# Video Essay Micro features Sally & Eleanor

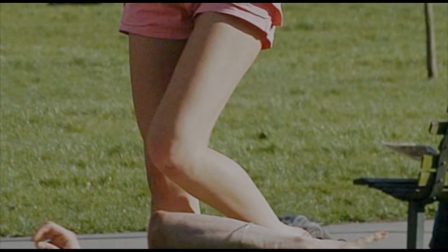4:08 Sort of made sense to me from the way she was.
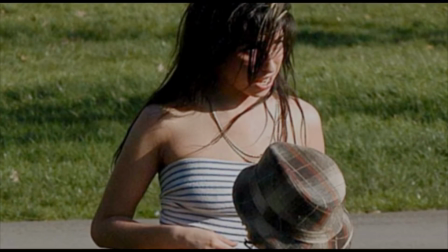4:13 She'd just say it's nothing, I weren't abused when I was a kid, nothing like that.
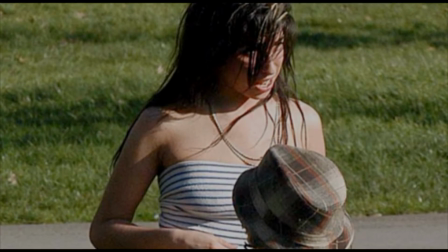4:17 The introduction of a score of low-pitched strings, as Blake explains both his and Amy's mental struggles,
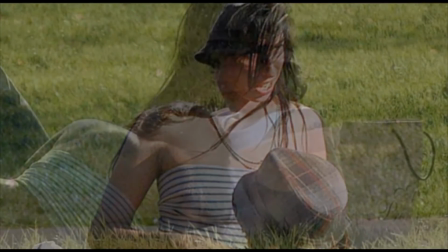4:23 both conveys a dark feeling and the problems Amy's faced. This invites the spectator to sympathise with her.
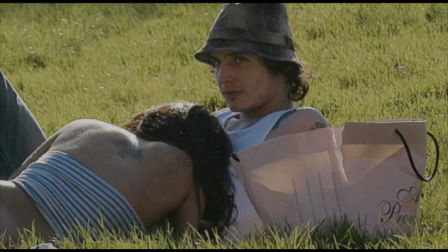4:30 I cut my wrist when I was 9 years old. I don't know if I wanted to necessarily die. I just wanted my mum to leave my stepdad. Me and Amy were quite similar.
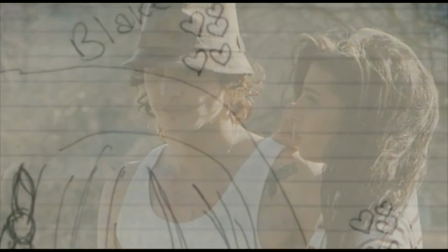4:44 I fell in love with someone who I would have died for. We were in love, and we were together.
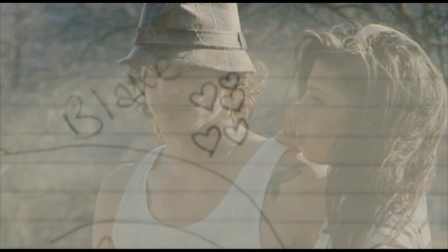4:51 And that's like a real drug, isn't it?
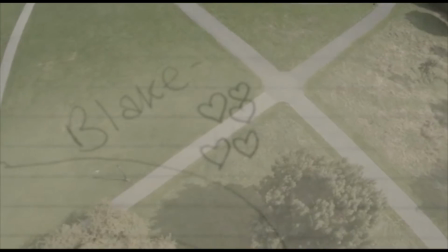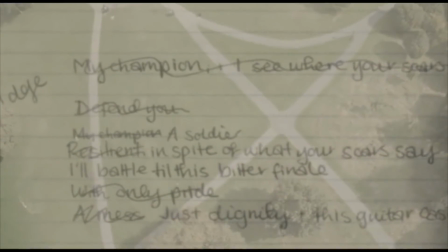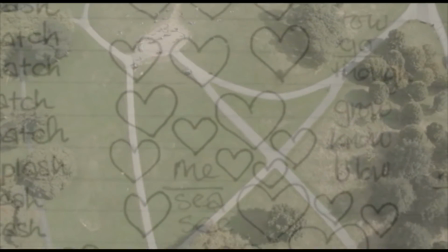5:06 Papadia uses the crossfade between the photos in the park to Amy's written lyrics
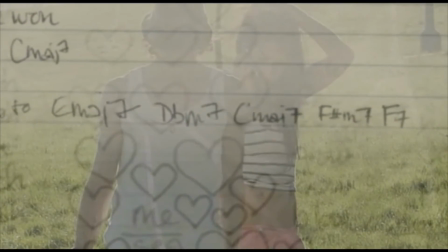5:10 of Some Unholy War to link Amy's feelings and relationship with Blake to the song.
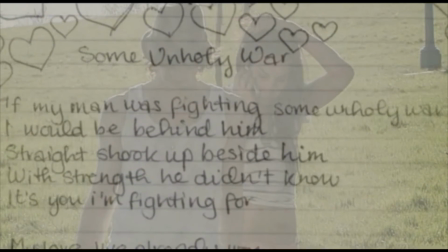5:16 This allows the spectator to gain more of an insight and understanding into how the events of Amy's life led to the creation of the successful songs we know today.
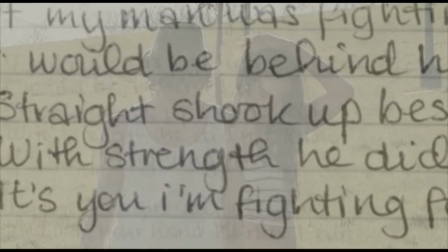5:26 This is then accompanied by the audio of the song,
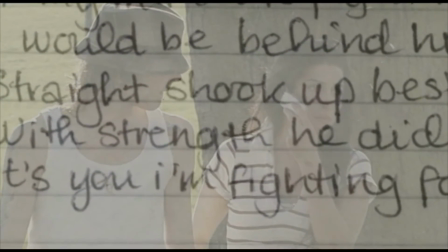5:28 which further allows the spectator to understand the events in Amy's life behind the meaning of the song, allowing the spectator to sympathise with her.
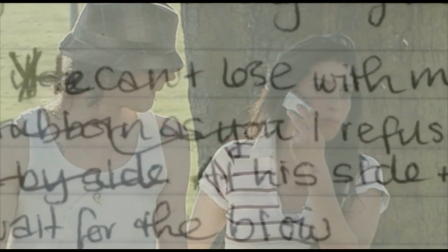5:38 He uses close-ups on her writing in order to focus our attention on the lyrics of the song,
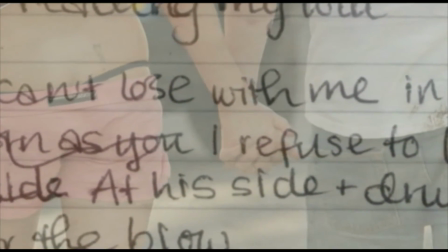5:44 with the montage of photos of her happy with Blake in the background.
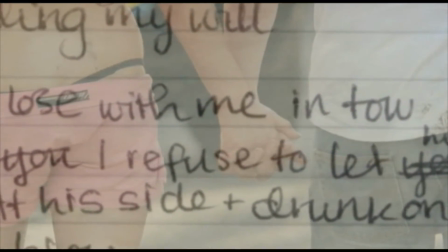5:49 This allows the audience to feel happy for her and makes us understand the importance of her music in her life.
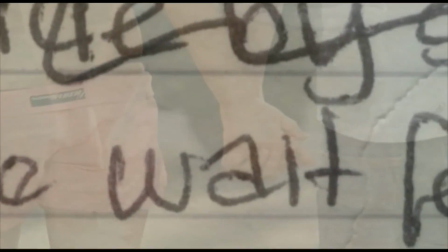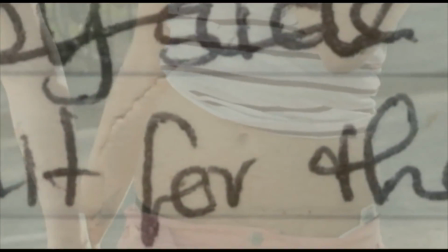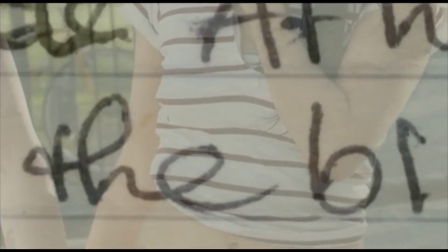6:04 It's important to notice that although this sequence is about the presence of Blake in Amy's life and their relationship,
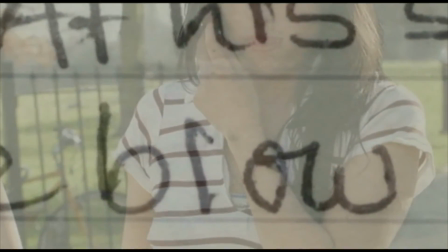6:10 the sequence ends back with Amy as we slowly zoom in on a photo of the singer, looking somewhat troubled.
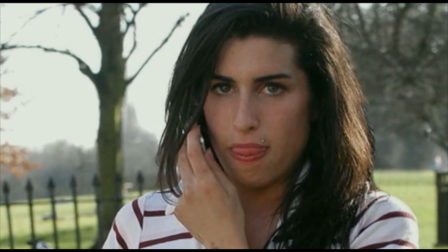6:16 Papadia does this to allow us to connect with Amy and witness the emotional effect her relationship has on her as a person.